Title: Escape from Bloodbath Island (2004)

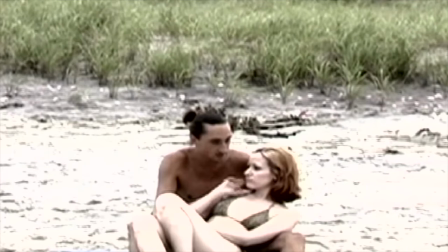I shot scenes with some of the people I wanted to get rid of the most, as opposed to shooting with the people like Brian and Nefra and Backdoor Michelle.
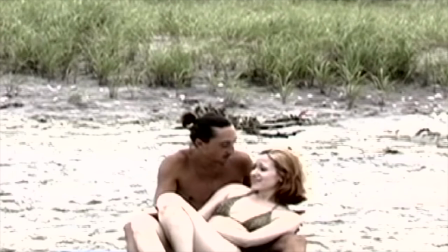Because I just thought they'd be more reliable and come back. In hindsight, if I never knew I'd finish the movie,
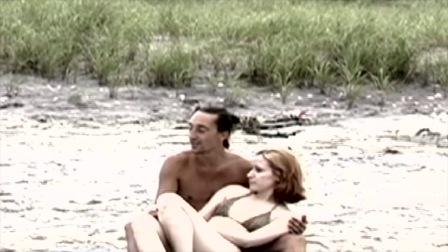obviously I wouldn't have done it at all. but another thing I would have done is maybe shot a little bit more of the more exciting stuff and
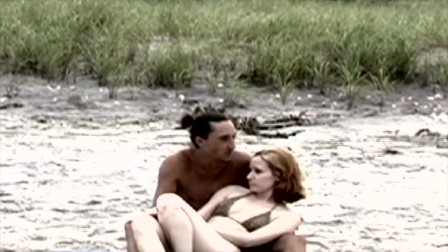see what Brian could do to a nephro or a backdoor in a love scene.
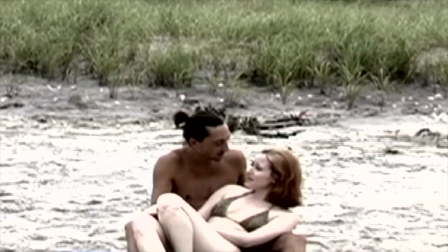But again, my thinking was that I would get the movie done and let me get rid of these guys because I just couldn't stand them.
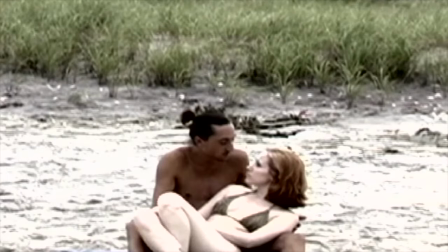So let me get their scenes out the way first. And this was a hard movie to get rid of anybody because there was so much interaction between all the characters. We shot House of the Damned and Lust for Vengeance and they
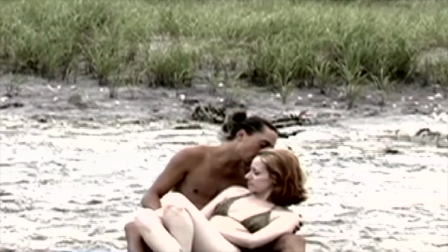all must die in a certain way that a lot of people were together at the same time.
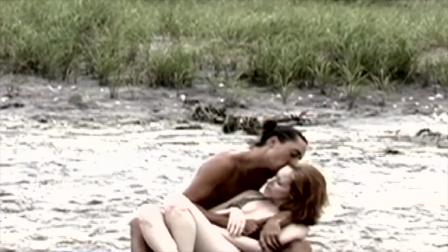So with this movie, we didn't really see that as being an issue. So there were all types of different character interactions going on.
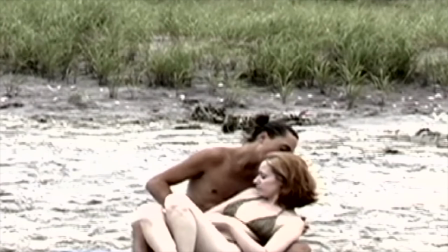So it was very hard in those days to truly get rid of somebody without having other people there as well to interact with them in scenes.
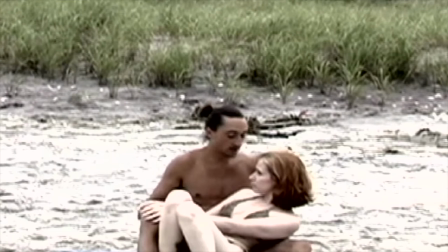And I think, I mean, this is where we really learned a big lesson of like, hey, you know,
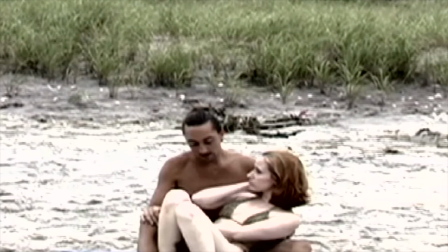we really have to streamline our scripts to have characters that we know are around and characters that we can just get rid of in one day.
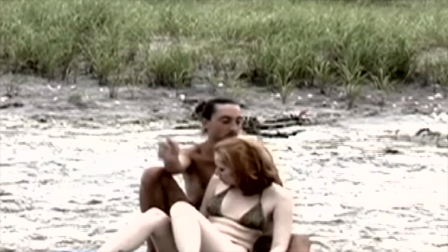So this was definitely like a big learning lesson for us where you just can't write a script and have
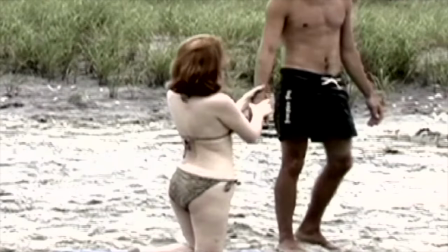everybody talking to everybody because it makes it very hard to get rid of any one character.
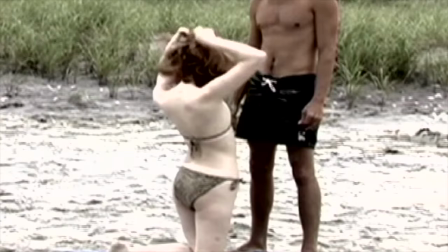And to get rid of even one of them, you'd have to have other characters there all day waiting around as well, and you may lose other people based on that,
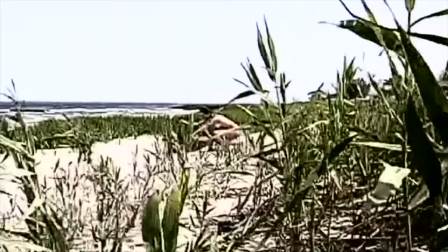even people you think that you can trust maybe you know might might get tired this is actually i think is your old camera
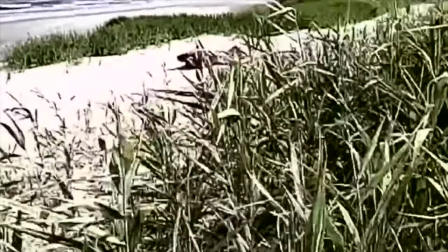and this might have been you just doing some handheld footage with it because you could see the quality of the video looks a little bit differently
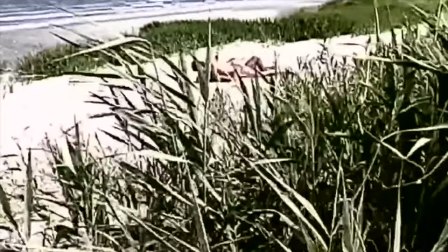unless who knows maybe g-lo could hit some function in his button that made it look visually different because i know he did that for his movie
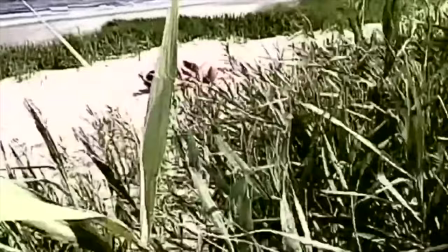invaders but i think that was the camera we saw in the background I think we even may have been, I don't know.
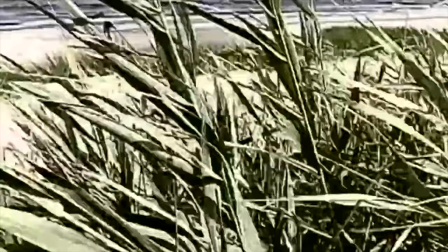We may have been using different... Is that the camera right there on the left of the screen? It could be. Right there? It keeps coming into the shot?
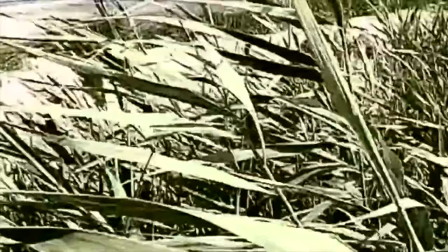It could be. We may have been using this just for a different perspective, because here we're looking at it from the perspective of the actual killer.
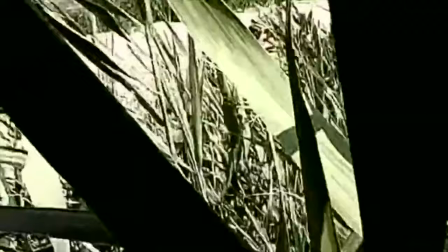But is this G-Lo's camera, or is this your camera? Yeah, this is probably mine. Oh, okay. Because I know there's a function that G-Lo's camera had that could make it look like this.
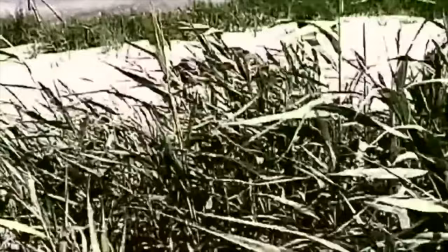Oh, yeah, yeah. I remember his movie in the invaders. He just kept hitting that switch and the quality of the video kept changing
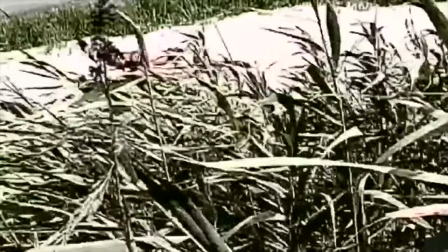While he was shooting the invaders in the final cut of it That's a movie he did but yeah,
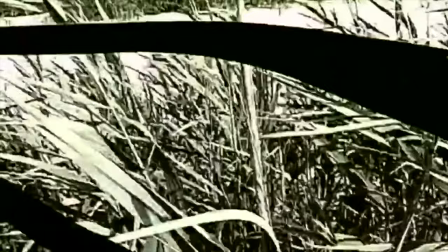I just use this particular take because it showed this was the closest we got to like the Action,
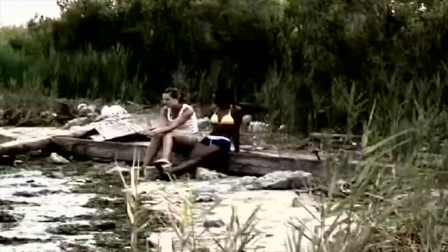so I forgot show a little bit of memoir You know TNA and some of these deleted scenes because we didn't have the camera
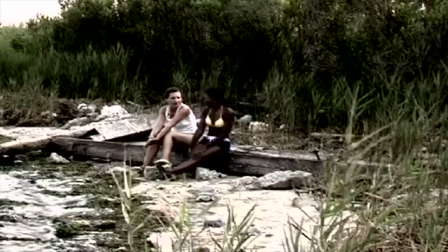um you know the night before or the day before we had never used it like i had just looked at it and i didn't even know anything about the damn
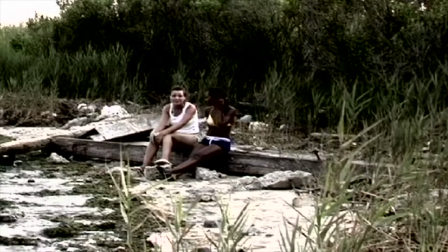thing i didn't have the instruction manual but i think at that point i was just so like you know so confident i was like yeah just
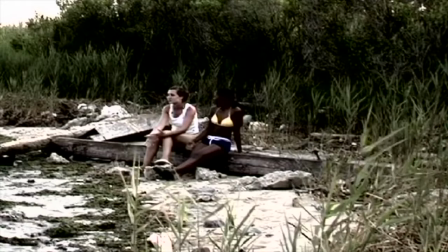give me the camera cut it on and shoot it because most cameras are kind of easy to just use but this one was a little bit more
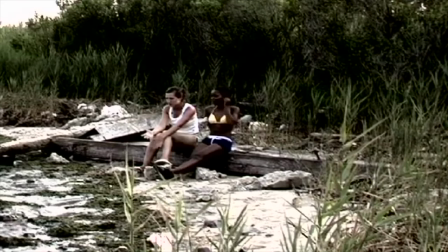complicated because it was a definite this was this at the time the dvx was a big step forward for cameras it was very different from a lot of the the camcorders that were around prior to it.
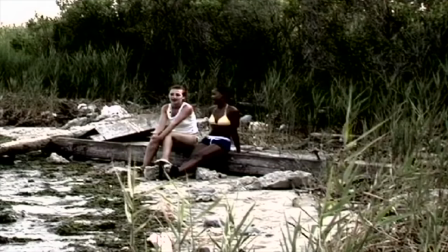It was far more cinema-like. So there were functions on it that I just never saw before.
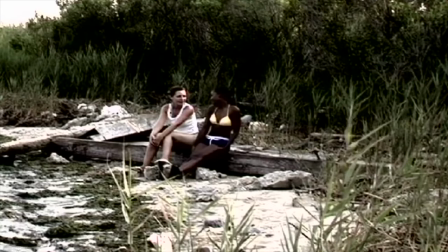Like, most cameras didn't have two audio inputs, so you didn't have to worry about that. But this camera with two audio inputs,
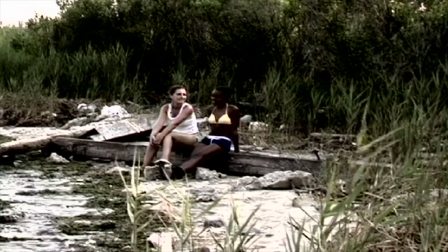and then you could switch it between like a microphone inside of the camera versus an exterior mic that you use with a line.
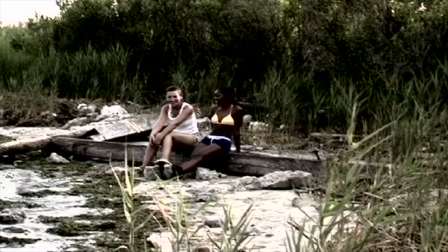I mean, when we first saw that, I didn't know what any of it was.